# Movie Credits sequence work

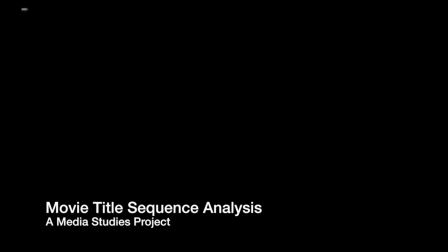[0:00]
Hi, my name is Alistair, and today we will be analyzing 4 movie title sequences, so without further ado, let's begin.
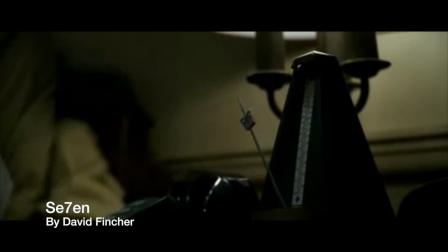[0:07]
Our first example comes from the movie Seven, which starts off with the character of Somerset listening to a metronome.
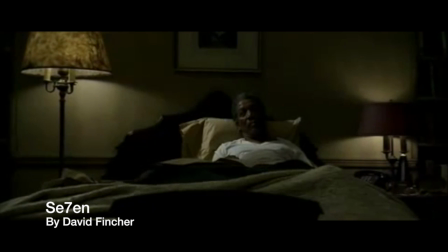[0:13]
Low-key lighting is used to set a drab and gritty tone to the scene.
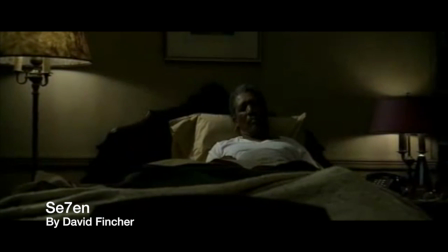[0:19]
The scene then starts to cut between Somerset and the metronome.
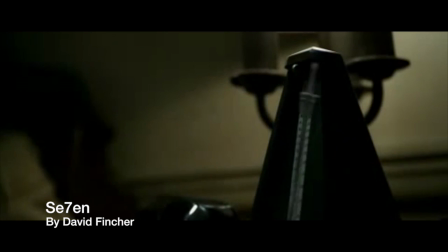[0:23]
When the scene cuts to the metronome, selective sound is used to cut off all ambient sound and just focused on the beat of the metronome.
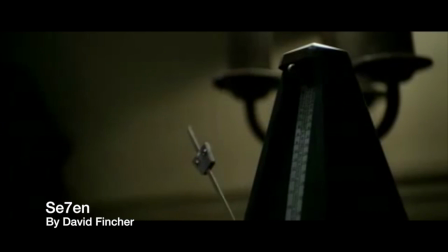[0:31]
This helps to establish the important theme of time in the film. As the screen cuts to black, all sound is silenced.
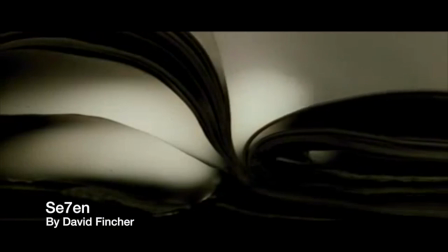[0:38]
This gives a clear transition between the scene in the room and the actual title sequence.
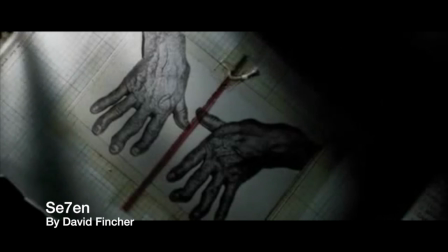[0:45]
We then go into the title sequence, which uses an ominous score to set the atmosphere.
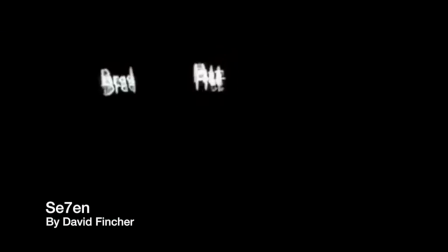[0:49]
On the screen, we're shown disjointed clips of paperwork, photographs, and extreme close-ups of someone's fingers.
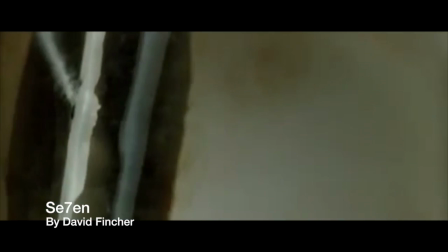[0:57]
These clips are used to make the audience feel uncomfortable, as we are shown disturbing images of crooked hands and corpses,
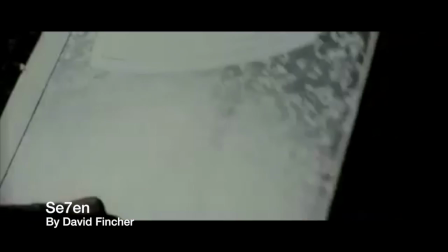[1:04]
along with odd contraptions and the fingers doing peculiar things such as handling razor blades.
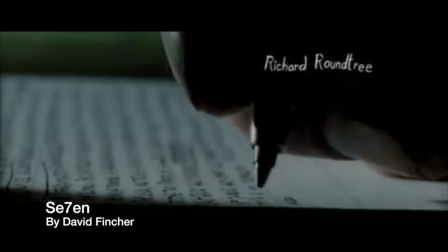[1:10]
The editing used helps to further establish that sense of unease, as jump cuts,
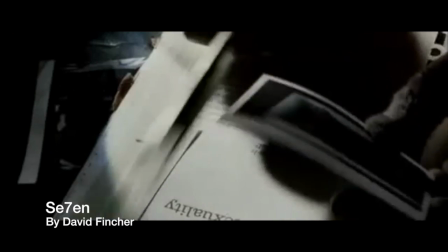[1:15]
superimposition, and color filters are used to make the scene seem very disjointed and broken up.
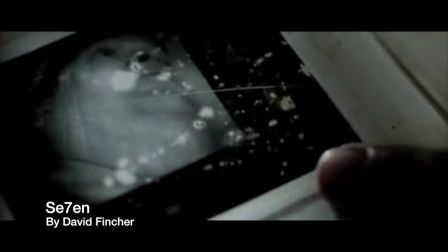[1:23]
This is further compounded by the text used in the credits, as it's very messily written and flickers around like a broken light.
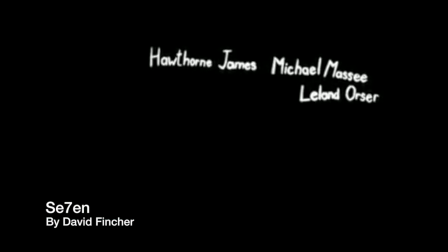[1:31]
This title sequence manages to set up one of the main characters and also set up the mystery of who this person with the files is and what is he planning.
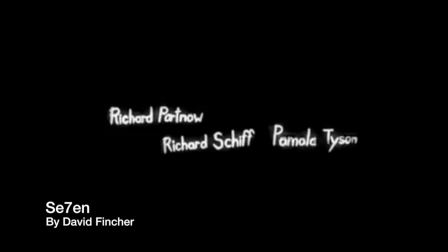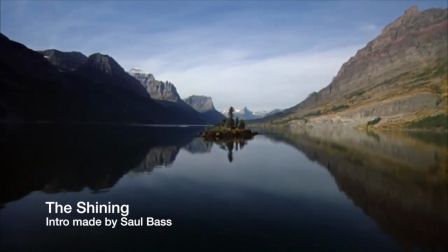[1:45]
Our second title sequence comes from The Shining, which starts off with an ominous score of trumpets, along with a long take establishing the scene.
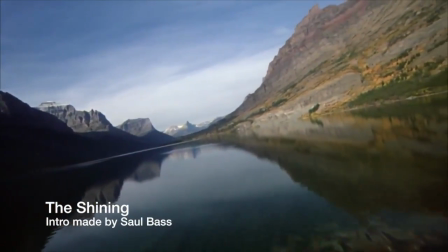[1:53]
The landscape shown off in these shots is very barren, giving off an isolated atmosphere.
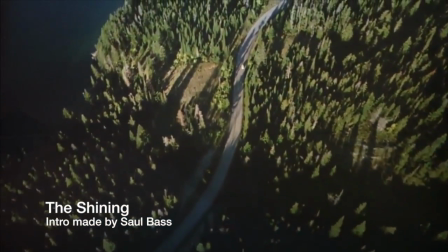[1:59]
It then cross-dissolves to a bird-eye view following the car that contains our main characters.
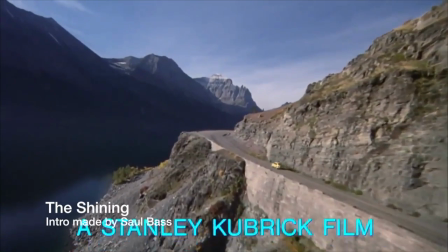[2:07]
The title sequence doesn't actually start till around a minute into the film,
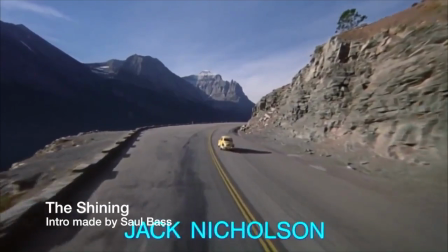[2:11]
which lets the music and the environment shots set up a certain tone for the film, and even when the credits do show up,
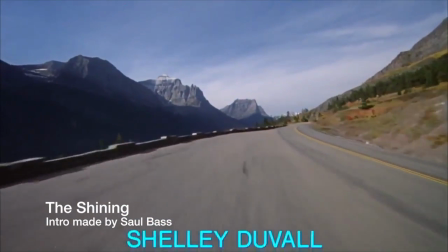[2:17]
they're very minimalistic so that we still remain focused on what's happening on screen.
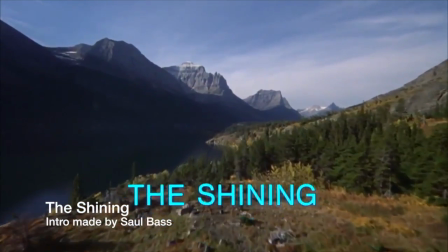[2:21]
The score also becomes more ominous as the title sequence goes on, possibly representing how the car is coming closer and closer to the hotel.
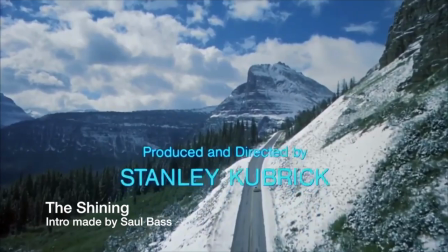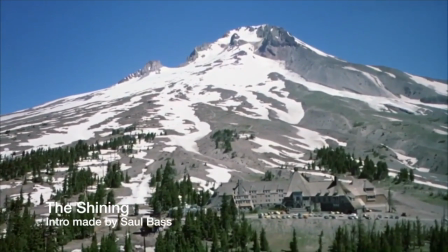[2:37]
Now that the opening credits are finished, we get an establishing shot of the hotel, which makes sure that all the audience's attention is focused on this one location.
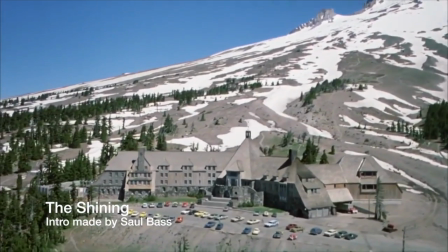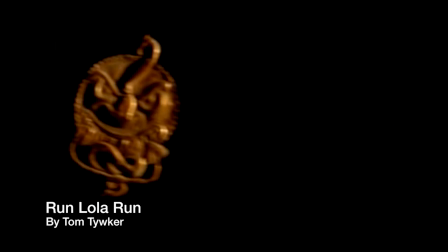[2:54]
Our third example is going to be a little bit less sinister as we analyze the title sequence of Run Lola Run.
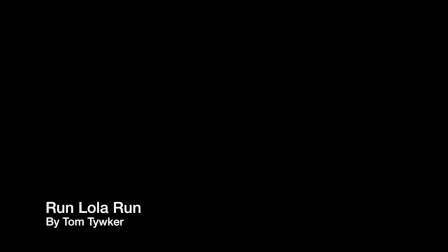[3:03]
Very early on, we get the surreal scene of a pendulum with a face on it, giving a smooth transition between credits.
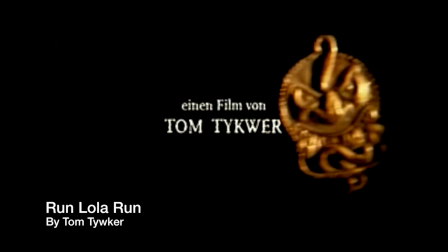[3:10]
This also provides symbolism, as time is a very important aspect throughout the film.
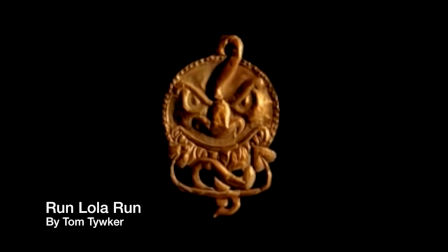[3:18]
In the background, we have this intense and fast-paced score, accompanied by the ticking of a clock, once again showing the importance of time in this movie.
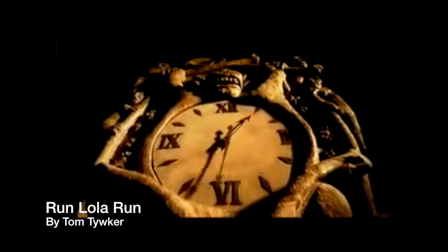[3:27]
The camera also tilts up to give us a shot of the main clock piece. The rapidly rotating hands on the clock gives us the idea that time is going by very quickly.
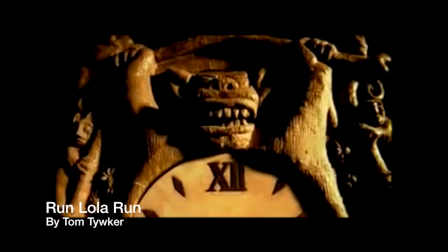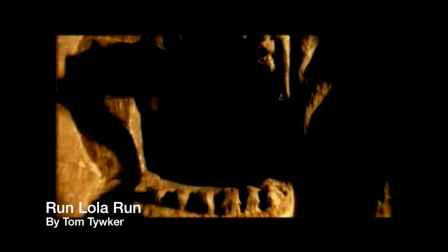[3:42]
We then zoom into the mouth of the clock decoration, giving us a smooth transition to the next sequence.
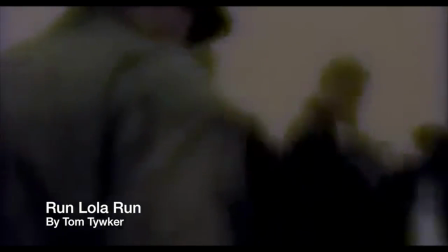[3:47]
We then hear the whispering of the main character as we look at blurry, sped up footage of being lost in the crowd, giving us this confused feel to the scene. The background is also a whitish yellow, which makes sure the audience has no idea where the location of the crowd actually is.
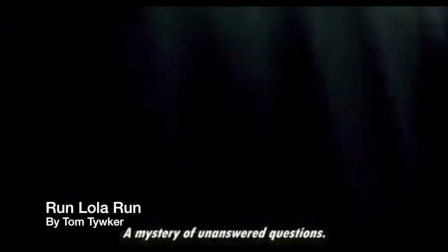[4:02]
We then get some narration in the background talking about the confusing nature of the human race, coinciding with the confusing nature of this scene.
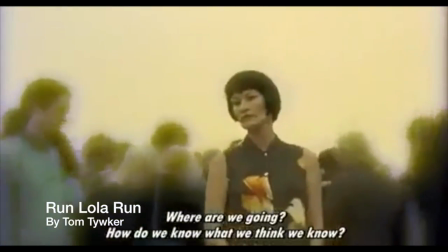[4:10]
Every so often, the scene will slow down and give us focus on one character, showing that they are important in the film.
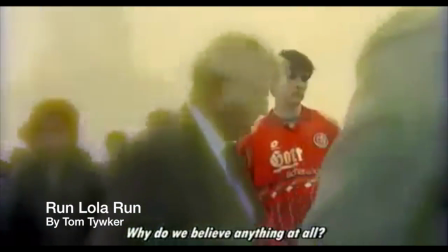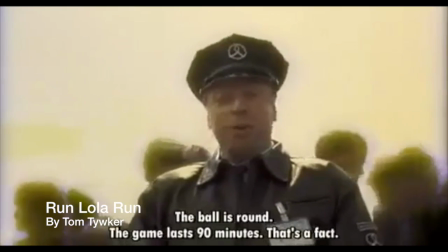[4:25]
We then come across a policeman talking about the theory of a football game,
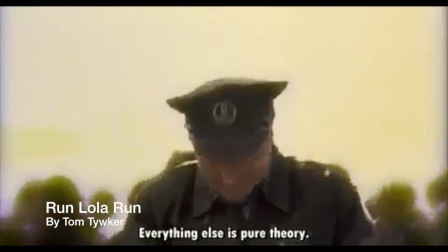[4:28]
which is completely unrelated to everything we've seen so far, which adds to the unpredictability of this opening sequence.
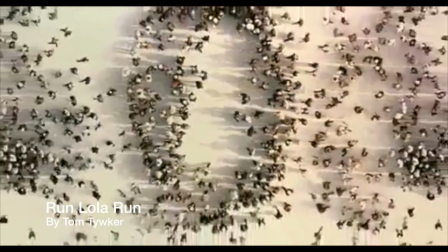[4:35]
We then go to a bird's eye view zoom out, showing the entire crowd form the title of the movie.
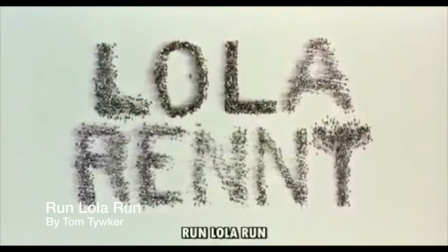[4:40]
This gives a reason as to why the location of the crowd wasn't very clear earlier.
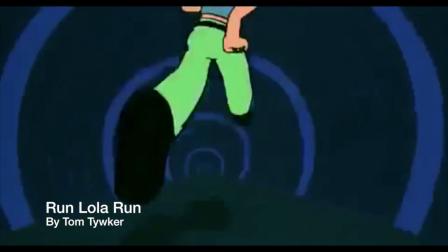[4:45]
We then transition to an animated sequence of the main character running down a hallway.
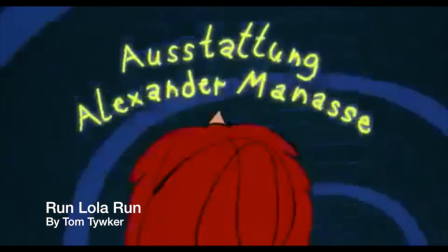[4:49]
We then see the credits pick up from where they left off during the clock scene. This
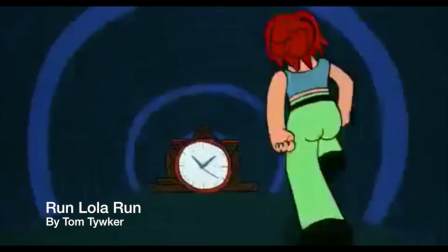[4:55]
animation gives us more imagery of time running out and how things are getting more dangerous as time goes by.
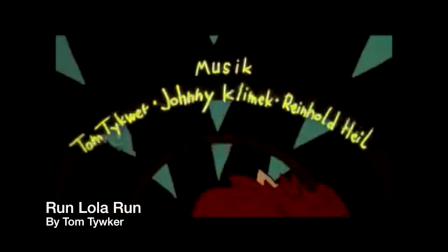[5:00]
Some examples of this are shown in the clocks, which turn into monsters, and also the spiders and bats which try to harm the main character.
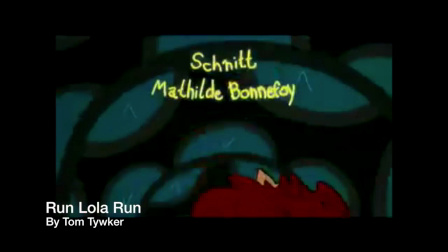[5:09]
This is also accompanied by a more intense score as the scene goes on.
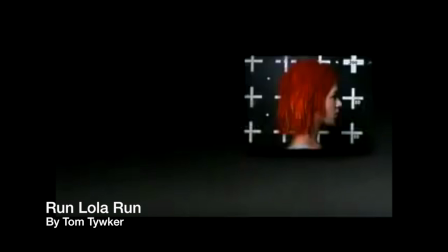Finally, all the characters are shown to us via mugshots, implying that all of them are guilty in one way or another.
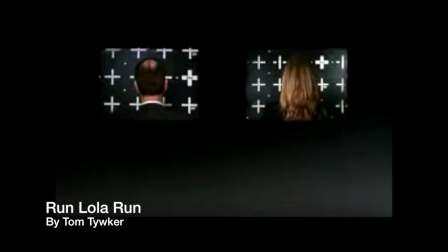[5:25]
This is further established by the use of sound effects.
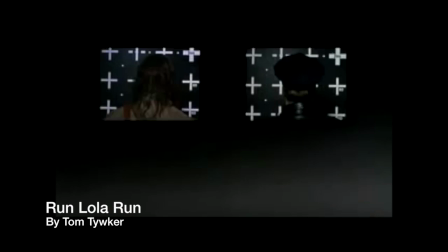[5:28]
When the photos are being taken, we hear a camera shutter sound, and when the actors' names pop up, we hear the sound of a jail cell door being closed.
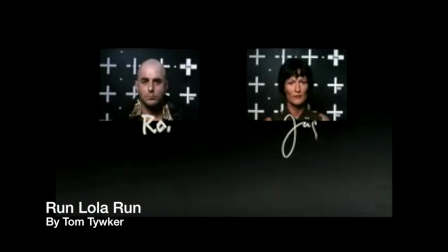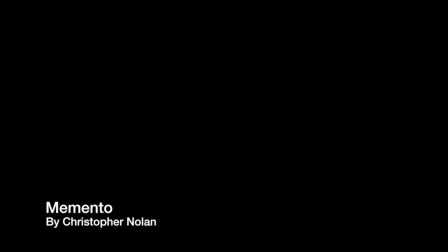Our final example of a title sequence comes from the movie Memento.
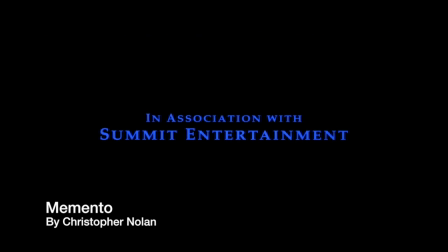[5:57]
This title sequence starts off much simpler, as we just get regular credits fading in over a black screen. One thing about the beginning of this title sequence is that the music slowly swells up until we get to the title of the movie.
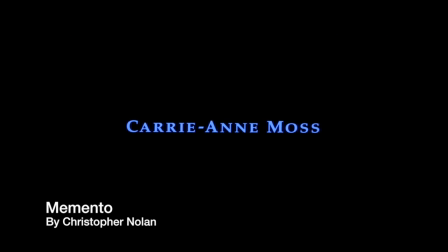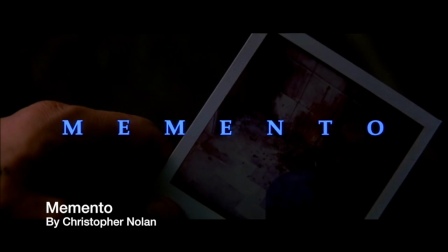[6:24]
Once we see the title of the film, we slowly fade into the scene.
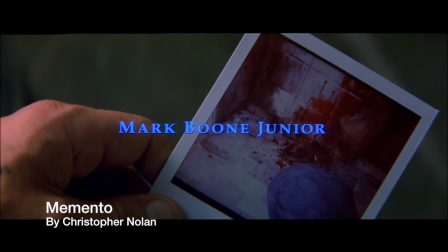[6:30]
The scene shows us a hand holding a very disturbing Polaroid of a murder scene. The copious amounts of blood symbolizes extreme violence and gives a dark and gritty tone to the film.
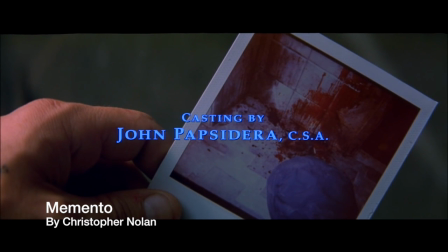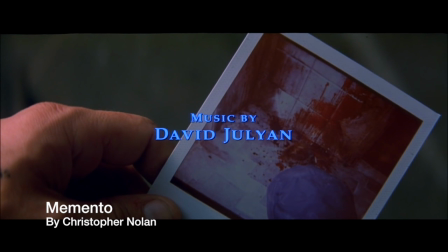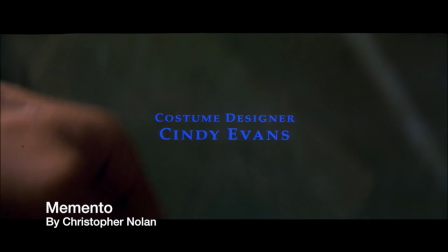[6:52]
We then see the character shake the Polaroid picture, supposedly to make the image clearer, but something seems a little odd.
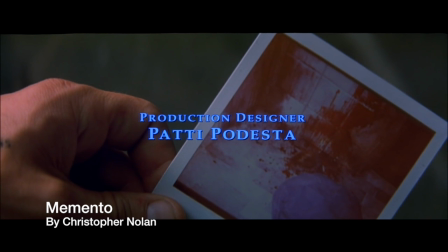[6:59]
Not only does the image become less clear with more shaking,
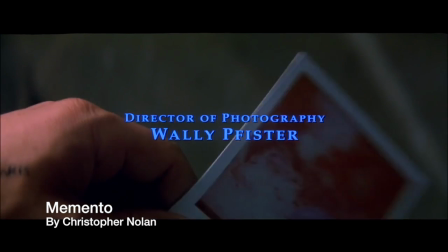[7:03]
but also the paper steadies itself too fast after the shaking, which makes it very unnatural.
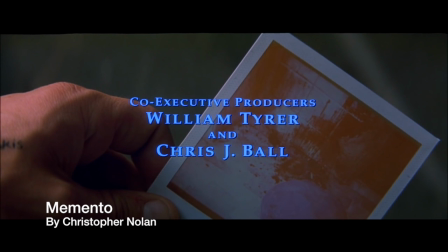As the scene goes on, we see the picture become more and more white as time goes on,
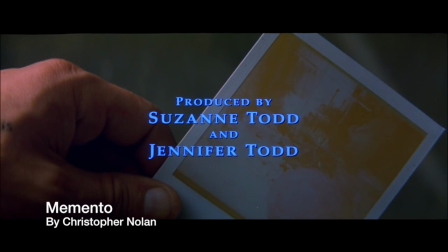[7:21]
which conflicts with the audience's natural assumption when it comes to these photos.
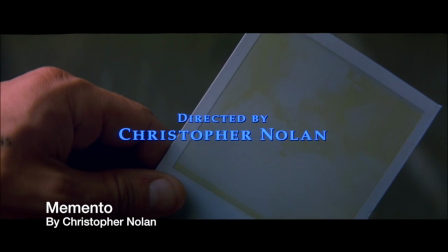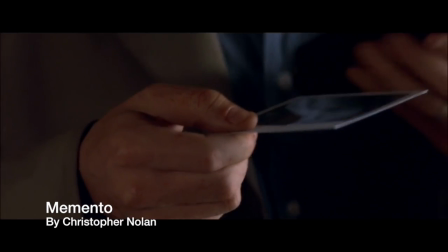[7:38]
We then see clear evidence of events happening in reverse order as we see a Polaroid go into the camera and the camera then takes the photo,
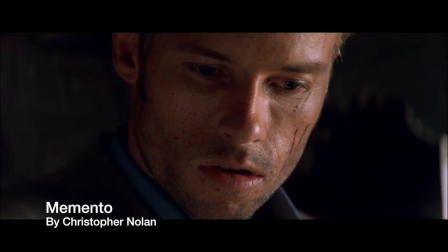[7:47]
leading to a twist later on in the scene.
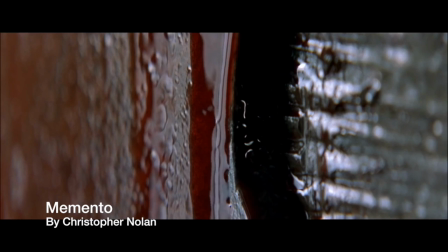[7:49]
More examples of this reverse order is shown as we see blood on the wall defy gravity and move back upwards.
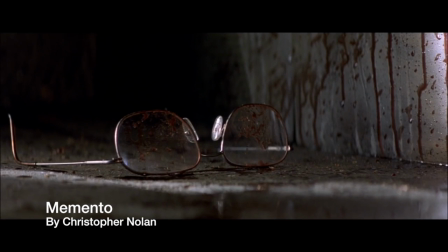[7:56]
It's then revealed that the murder scene in the photo had only just taken place.
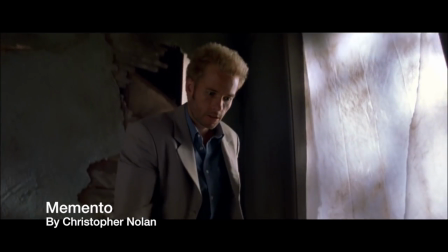[8:01]
At the end of the scene, it's made completely clear that what we've been witnessing is the murder taking place in reverse, highlighting the main motif of this film. That wraps up my analysis of these title sequences. Thank you for watching.